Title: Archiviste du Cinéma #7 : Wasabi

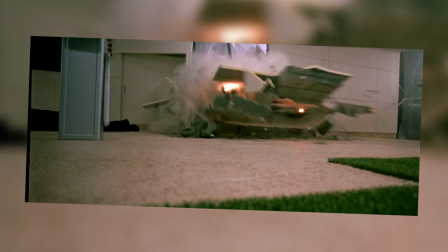261s
Puis bagarre molle avec des balles de golf, Maurice arrive une fois le combat fini, et ils repartent tandis que les grenades explosent hors champ. Quitte à passer pour un gros bourrin, je commence à avoir l'impression de m'être fait arnaquer au niveau des promesses de scène d'action.
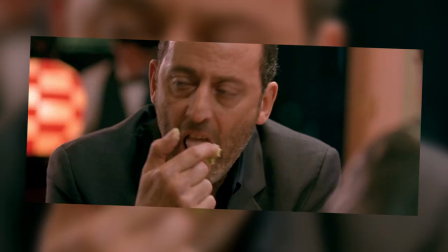271s
Hubert et Maurice vont dans un restaurant pour discuter en mangeant du wasabi.
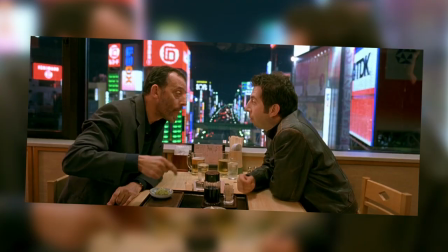277s
Et rien. Il se passe rien et on n'apprend pas grand chose qu'on savait pas déjà, mais dans la mesure où c'est la scène qui a donné son titre au film, je me suis dit que c'était important quand même. Vous voulez dire que le titre du film vient du fait qu'à un moment, les personnages mangent du wasabi? Ouais, probablement aussi parce que ça sonne japonais. Un peu comme Banzai, quoi. On colle un titre qui sonne asiat et tant pis si on sait pas ce que ça veut dire. Voilà. Mais attention, hein, en 20 ans ça s'est amélioré.
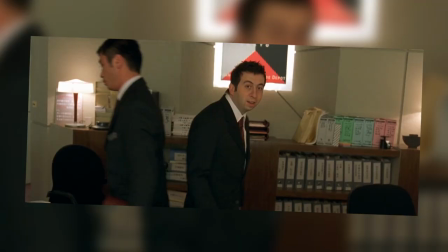298s
Contrairement à Banzai, wasabi ça se passe vraiment au Japon. Le lendemain, le Yakuza amène Yumi, désormais majeure, à la banque pour qu'elle transfère les 200 millions sur son compte. Attendez, vous êtes en train de me dire que le mec débarque en plein jour, avec un otage, dans une banque certainement surveillée?
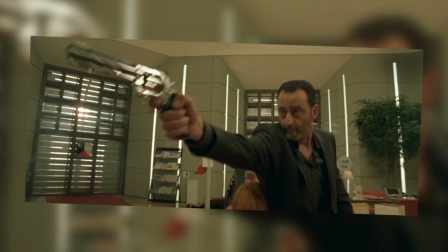311s
Il a jamais entendu parler de demande de rançon? Bon bah du coup il se fait piéger, fusillade super molle de quelques secondes, Hubert et sa fille deviennent super proches et fin.
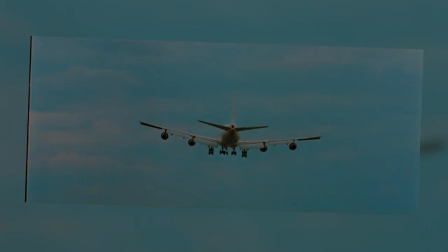319s
Et Maurice il devient quoi? Ça reste un gros flic naze? C'est ça, fin. Et du coup tout le début avec les travestis, ça a servi à quoi? À rien, fin. Et Carole Bouquet qui était à fond sur Hubert au début du film? Tout le monde s'en fiche, fin.
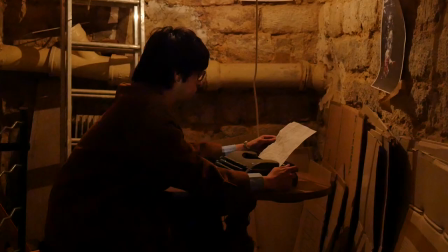331s
J'ai trouvé ça vraiment très mauvais. Non.
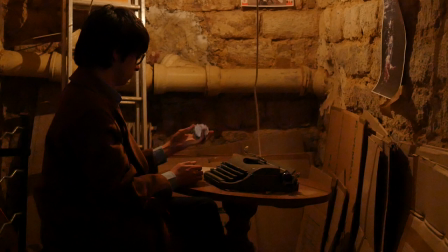338s
Non, ça s'est pas terminé comme ça. J'ai trouvé ça vraiment très mauvais, et on va voir pourquoi. Vu la note du film sur IMDb, je sens qu'on va se faire des ennemis.
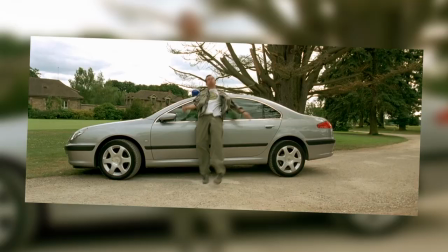351s
Déjà, les personnages. Pour être drôle, ils sont tous poussés très loin dans la caricature, mais ça les rend plus antipathiques qu'autre chose.
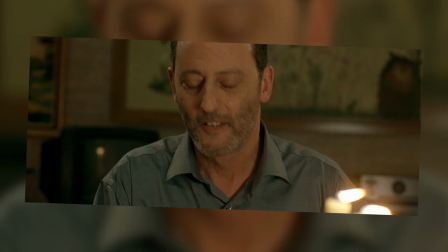357s
Hubert est parfois touchant, principalement parce que Jean Reno reste un plutôt bon acteur,
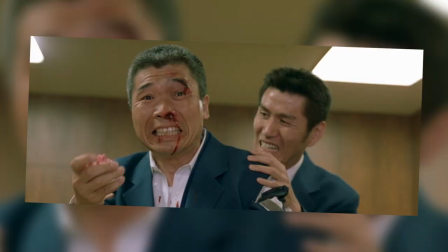361s
mais il est surtout désagréable et violent avec tout le monde, y compris avec de simples fonctionnaires dans un aéroport.
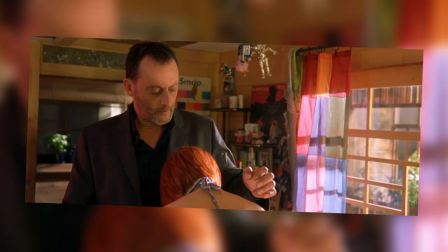366s
Maurice est tellement obsédé que ça en est malsain, et Yumi est constamment hystérique sans que rien ne semble l'atteindre plus de 5 secondes, que ce soit les Yakuza qui la poursuivent ou la mort de sa mère.
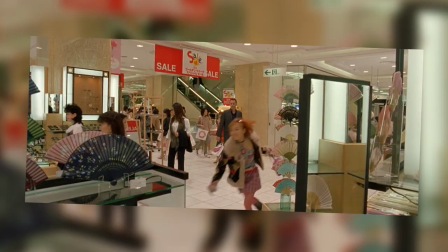375s
Je demande pas à ce qu'elle nous fasse une dépression pendant 90 minutes, je sais bien qu'on est dans une comédie, mais il y avait peut-être un juste milieu à trouver.
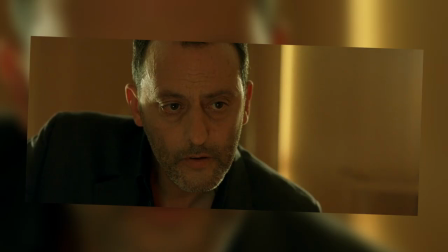381s
Même si elle, au moins, a une excuse, parce que l'actrice ne parlait pas un mot de français et a dû apprendre tout son texte phonétiquement, ce qui est très handicapant pour bien jouer.
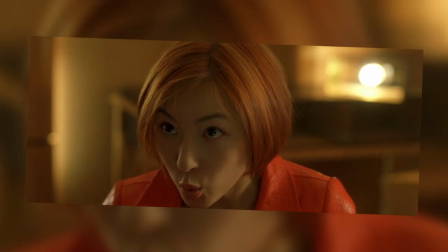388s
C'est débile d'avoir fait ça, vous allez pas me faire croire qu'il y a aucune actrice francophone au Japon. Quant aux personnages secondaires...
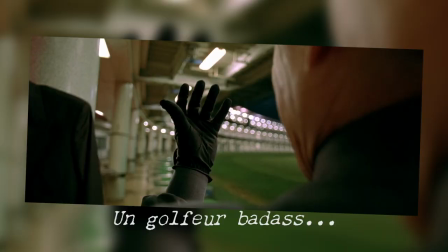394s Vous savez faire avec les femmes, commissaire.
Non, en fait, ça, j'ai même pas envie d'en reparler. Autre souci, le film nous fait plusieurs promesses qu'il ne tient jamais.
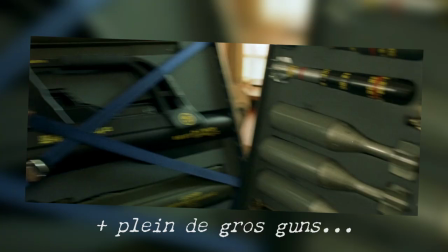401s
Ce qui me dérange dans le final, c'est pas tant que ce soit une toute petite fusillade, c'est qu'on a passé une heure à nous parler de Yakuza hyper dangereux, à nous présenter tout plein d'armes lourdes,
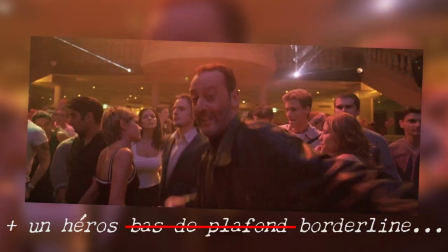409s
et à nous dire qu'Hubert avait tendance à tout démolir sur son passage. C'est le principe du setup payoff.
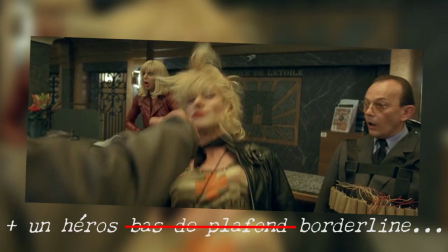414s
Quand on introduit des éléments dans un scénario, le spectateur a tendance à s'attendre à ce qu'il resserve par la suite.
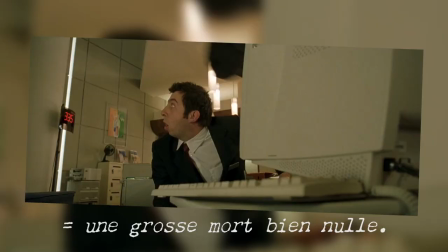419s
Pour prendre un exemple très classique et pas du tout subtil, un exemple nul, quoi.
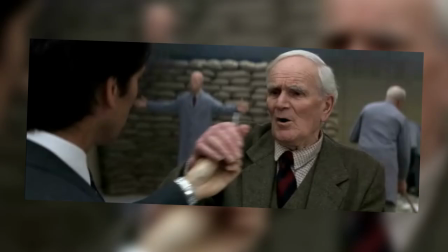424s
Dans beaucoup de James Bond, vers le début du film, le héros passe voir Q qui lui présente divers gadgets, qui ont souvent l'air farfelus dans l'immédiat, mais qui resservent toujours par la suite.
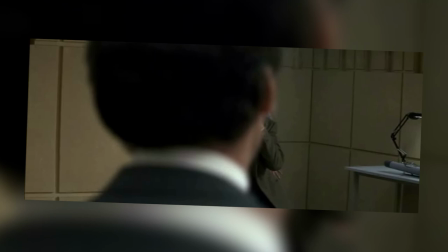432s
Bien sûr, on peut contourner ou briser cette règle, c'est même une bonne chose de le faire pour éviter un scénario trop prévisible et mécanique.
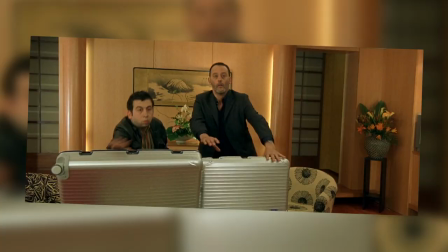438s
Mais quand, comme dans Wasabi, une scène de 2 minutes nous présente en insistant bien tout un tas d'armes qu'on ne revoit jamais dans le film, c'est juste frustrant. Et puis Miko a passé sa vie à traquer ses Yakuza, elle est même morte à cause de ça, alors je m'attendais à ce qu'il faille un peu plus qu'un tour de passe-passe pour les neutraliser. Bah on n'en sait rien, hein, c'est peut-être Miko qui était pas doué. Ça c'était pour le scénario. Pourtant c'était bien écrit, Nikita.
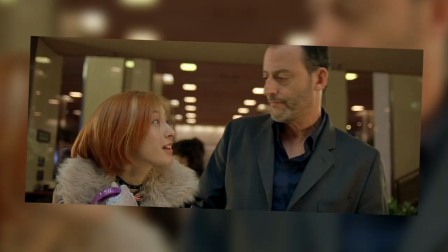458s
Maintenant on passe à la réalisation.
Vous savez ce que vous faites, c'est comme frapper un enfant dans la rue. C'est rigolo, mais un peu cruel.
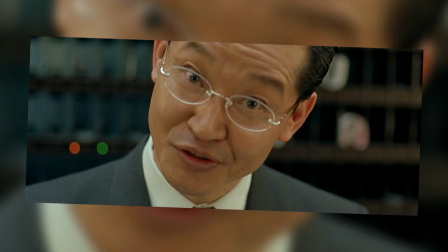465s
La majorité du film se contente de champ contre champ très plat, avec quelques plans d'ensemble pour agrémenter le tout, et plein de gros plans, pour profiter au maximum du talent des acteurs.
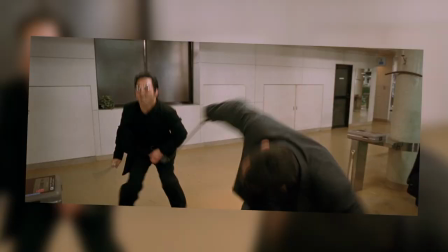473s
C'était ironique. Ça devient encore pire lors des rares scènes d'action. Le montage est beaucoup trop cut, et le manque de plans d'ensemble rend la gestion de l'espace bordélique.
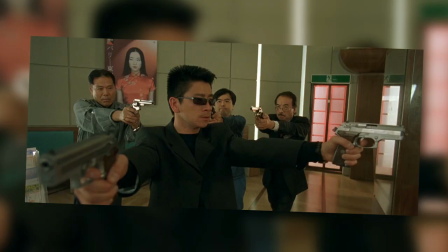481s
Dans la fusillade finale, par exemple, c'est très compliqué de savoir où sont les personnages les uns par rapport aux autres.
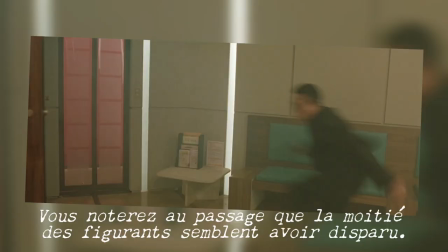485s
Filmer une scène d'action, c'est pas juste mettre un gars qui tire, puis un autre qui tombe par terre en contre-champ. Non, parce que ça, je peux le faire aussi, hein, tenez. Ah ! Oh là là, je meurs !
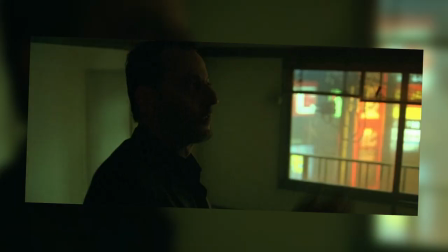494s
On est censé se poser des questions de rythme, de mise en scène, de chorégraphie, de cadre, de réalisation en fait.
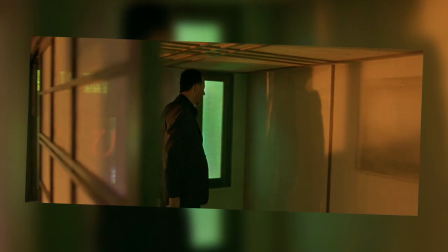501s
D'ailleurs tout le film a des problèmes de gestion de l'espace. J'ai l'impression qu'à chaque fois on ne voit qu'une toute petite partie de décors beaucoup plus grands qui ne sont jamais exploités ni même montrés.